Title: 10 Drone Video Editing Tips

The next tip follows right in line with that, and it's to use transitions.
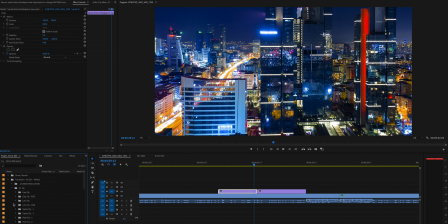[4:10]
Not the crappy ones built into your editing system, but something a little more advanced.
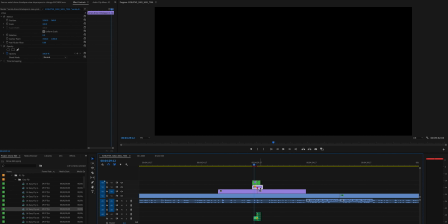[4:15]
I choose to buy bundles of these because I use them on a lot of different projects, and the ones that I use for drone footage have the camera moving from left to right or zooming in.
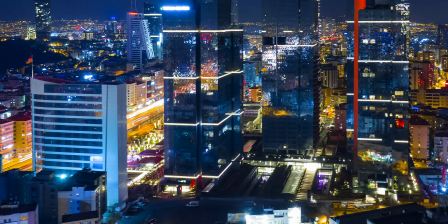[4:23]
It's usually motion oriented and they're quite fast. They help whip. It's like a whip pan or a crash zoom.
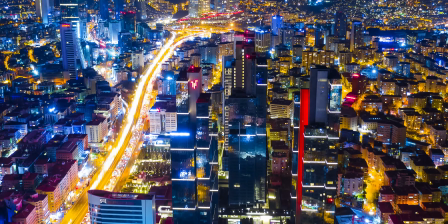[4:30]
And I find these are really effective for keeping the camera moving and keeping the drone footage more entertaining. This next one is to either time remap or speed ramp your footage.
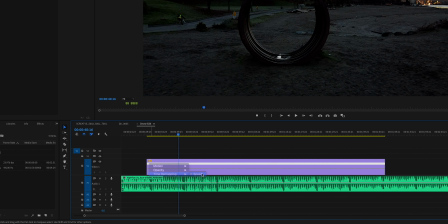[4:41]
Now, it might take a minute for a really good drone shot to play out, but really you just want that to be a few seconds in your video.
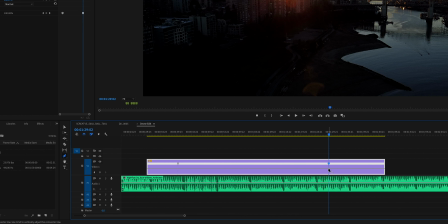[4:48]
So you can either cut just a little tiny part of that video, or if you want to make more use of it, we can speed ramp it.
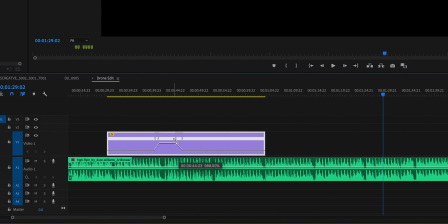[4:54]
So what we're going to do is have the clip play at regular speed, we're going to speed up, and then we're going to drop back down to regular speed.
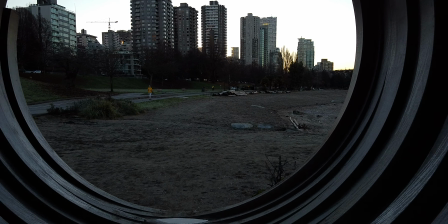[5:00]
This is called speed ramping, and it allows us to show a little more footage in a shorter period of time, and it's a cool effect.
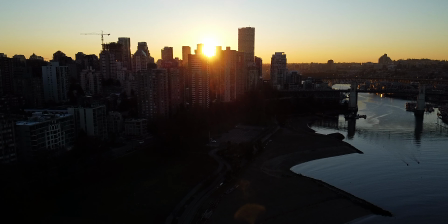[5:07]
This works really well when you do it to the music. And instead of speed ramping, there's another option, which is jump cuts. So what we would do is we would just cut sections of the video out on the beats. So when the beat hits, we jump forward. Beat hits, we jump forward, just like this. You see? Right? Okay, next tip. Use time-lapse.
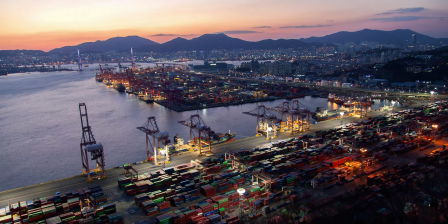[5:34]
Now, a drone is almost like a tripod. They're so stable in the air that you can shoot time-lapses and they stay rock solid.
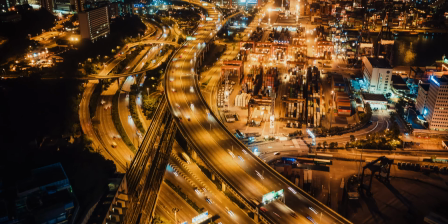[5:41]
You can also do hyperlapses, where you move the drone and shoot photos at the same time.
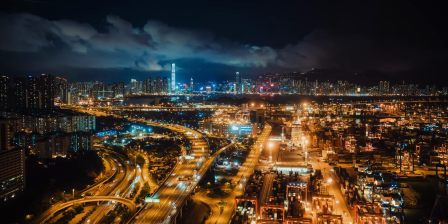[5:48]
Now, a lot of drones have this built in. If yours doesn't, just move it very slowly while either shooting video or taking a series of still photos.
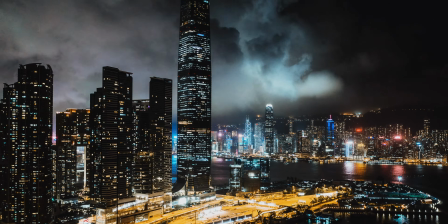[5:56]
There's plenty of tutorials online about shooting time-lapse with your drone, but it makes epic video. So take advantage of it. To complement a time-lapse clip, we can use tilt shift. Tilt shift makes everything look like a miniature or a small world by selectively blurring parts of the image.
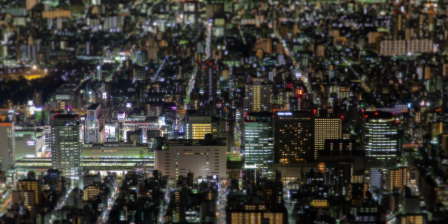[6:13]
Some drones have it built in, most do not,
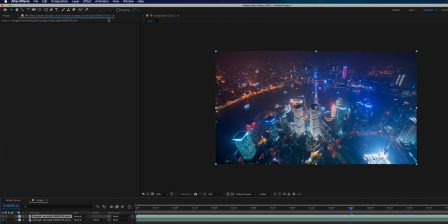[6:16]
so we'll do that in Adobe After Effects by using a mask and a blur in order to achieve this effect.
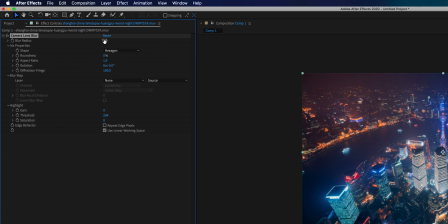[6:23]
This is a lot of fun and it works really well because drone shots are taken from the air. The tilt shift effect works best from shooting at a high angle, so either from a bridge, a tall building, or a drone.
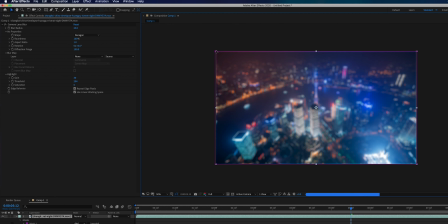[6:35]
Combining that tilt shift effect with time-lapse makes for a really incredible video, but it doesn't mix well with regular clips.
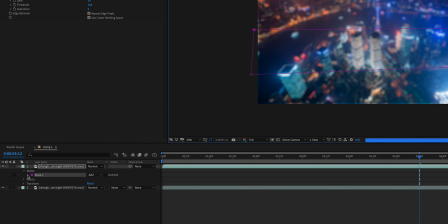[6:42]
So if you're gonna do it, make your entire edit a tilt shift edit and keep it uniform throughout.
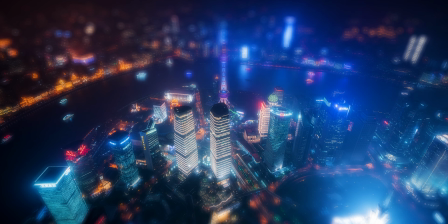Okay, the next and almost final tip is sound design.
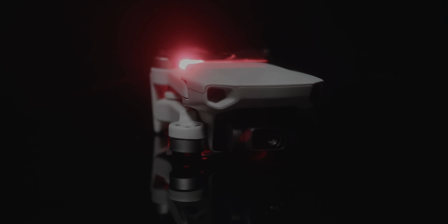[6:58]
Now, I have a Mavic Mini. It does not have a microphone. It does not record any audio whatsoever.
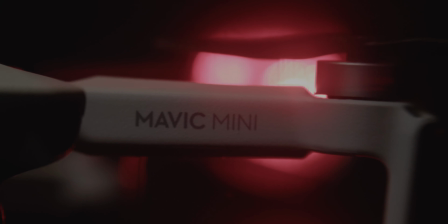[7:04]
So it's really important that I add sound effects into the edit to make it come alive.
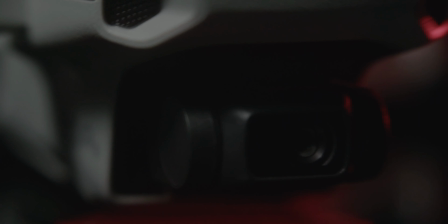[7:09]
Sound is half of your video presentation. It's audio-visual presentation. So you need to add all these sound effects in, and you can have fun with it. This is a shot I took, and you can see some geese fly through the image.
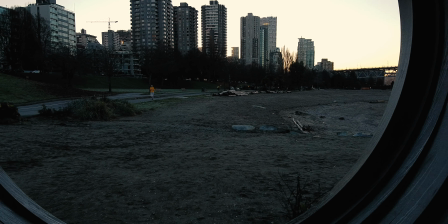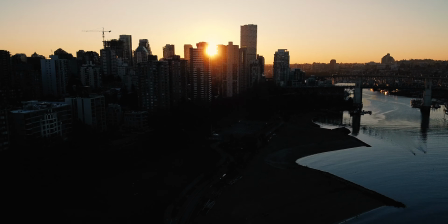So I've added the sound of the bird, panned it from left to right so that as the bird flies through the frame, the sound travels with it and it makes it seem a lot more natural and realistic like it would in real life. There are a ton of tutorials online around sound design. It's super fun, it's addictive. Go down that rabbit hole, it will pay off. Every little piece of sound design you add to a video makes it that much more engaging, and it's 100% worth your time. So have fun with it, do some sound design. Okay, the last tip is to color grade your footage. It's going to make it more cinematic. Now, a lot of drones have small cameras and they look pretty video-y.